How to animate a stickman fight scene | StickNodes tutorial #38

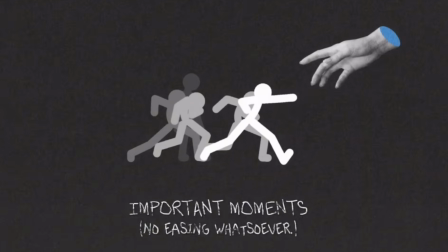[4:28]
These are the anchor points, the milestones that define the narrative.
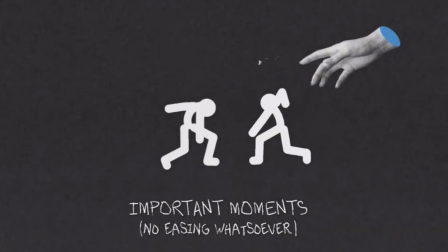[4:32]
It could be a starting pose to a powerful punch or a dodging maneuver.
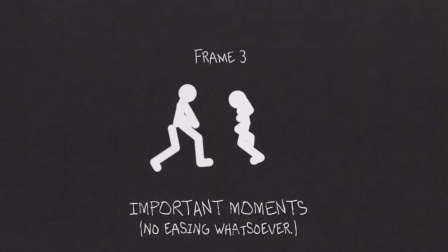[4:37]
You get the idea. Don't worry about details just yet. Focus on capturing.
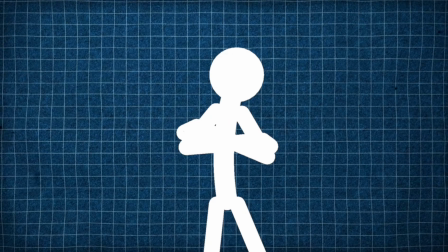[4:42]
If you want a deeper understanding of this, the link to this particular video is in the description below.
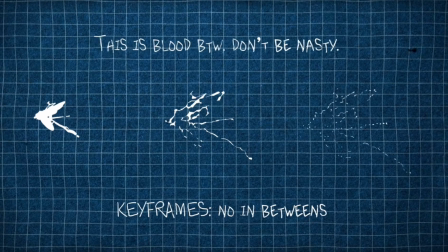[4:47]
You should go give it a watch. The best way to create keyframes is figuring out which point you want the viewers to see,
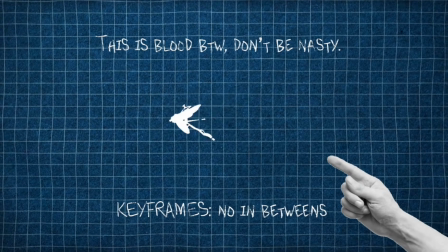[4:54]
the point you want the viewers to pay most attention to, while ignoring the rest.
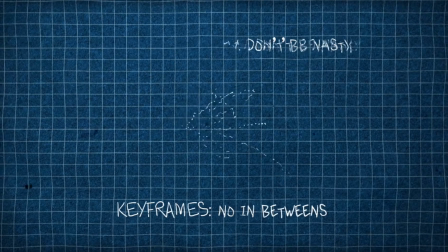[4:59]
After you've created the sequence and it looks good at a decent FPS,
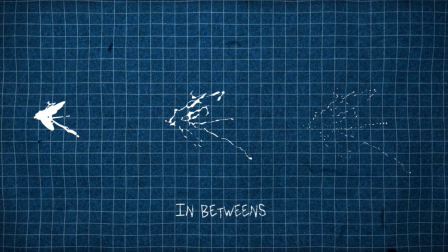[5:04]
then you go back and fill in the spaces in between. This is the true power of keyframing, not those basic bouncing ball concept that everyone else is talking about.
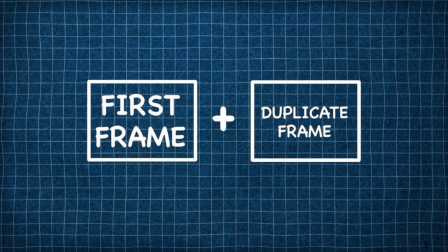[5:19]
In animation, the concept of double frames or holding frames refers to a technique
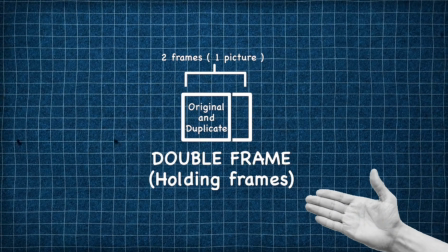[5:26]
used to slow down the action within a scene by extending the duration of specific frames.
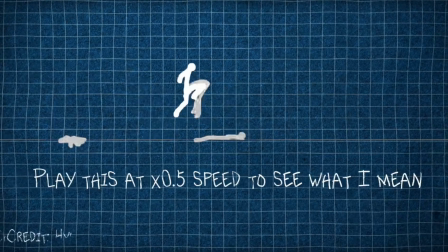[5:31]
This technique involves duplicating certain frames or joint repeated frames
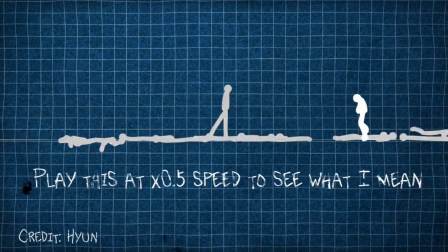[5:36]
to create a sense of slower movement or emphasis on a certain action or pose.
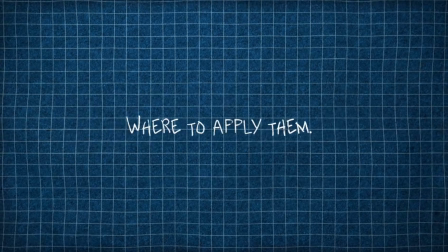[5:41]
Here's how double frames are typically used to achieve this effect.
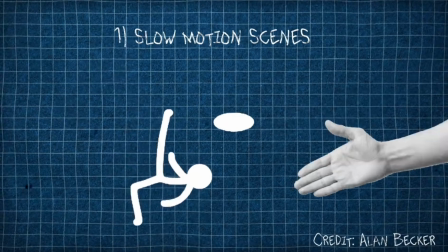[5:44]
When animating a scene, particularly for slow motion, animators use double frames to extend the duration of key poses or actions.
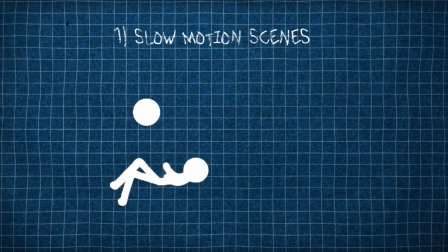[5:53]
By duplicating frames, the movement appears to be slower, allowing the viewers to observe the details more clearly.
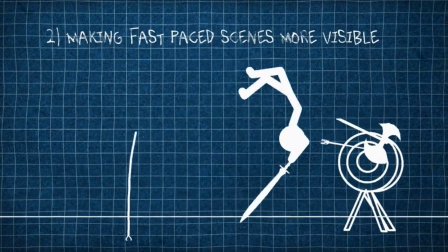[5:59]
In fast-paced animations, the stick figure has sudden movements that can appear jarring or abrupt.
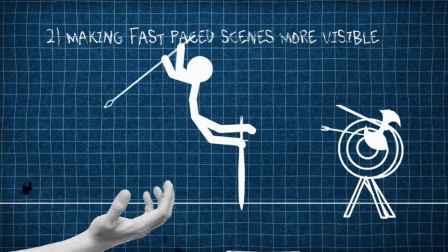[6:06]
Double frames help in creating smoother transitions between poses or
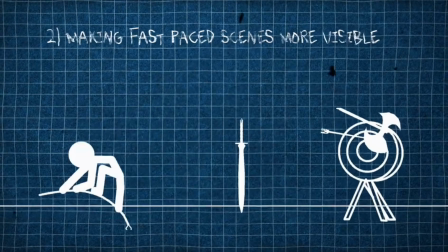[6:11]
actions by introducing additional frames that bridge the gap between these movements.
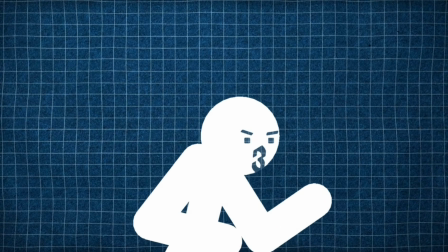[6:16]
Animators often use double frames to accentuate important poses or expressions by holding certain frames for a longer duration.
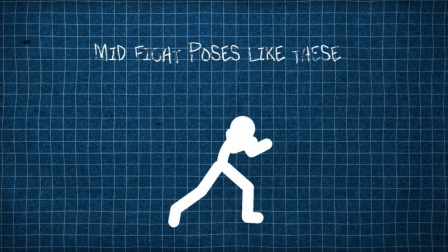[6:24]
Viewers can focus on the details of those specific poses, gestures, or facial expressions.
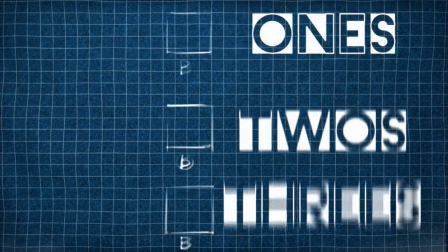[6:31]
Double frames are also used to fine-tune animation.
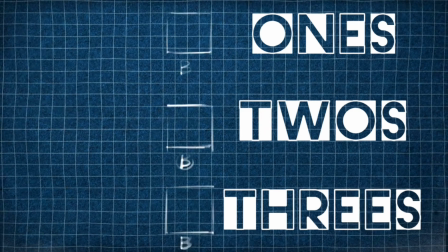[6:35]
By adding or removing frames selectively, animators can adjust the overall timing and the scene to achieve the desired pacing and rhythm.
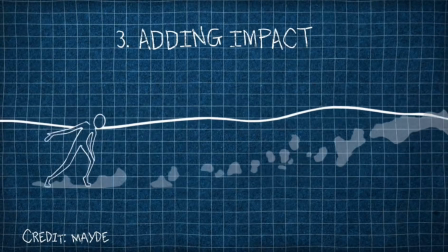[6:44]
In action sequences or scenes involving physical interactions, double frames can be used to convey weight, impact, or dynamics of movements.
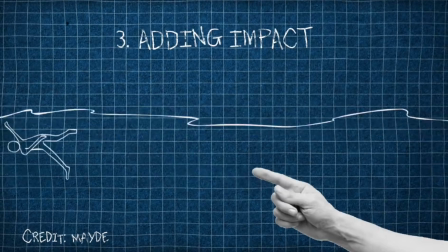[6:52]
Slowing down specific actions can enhance the sense of impact and realism.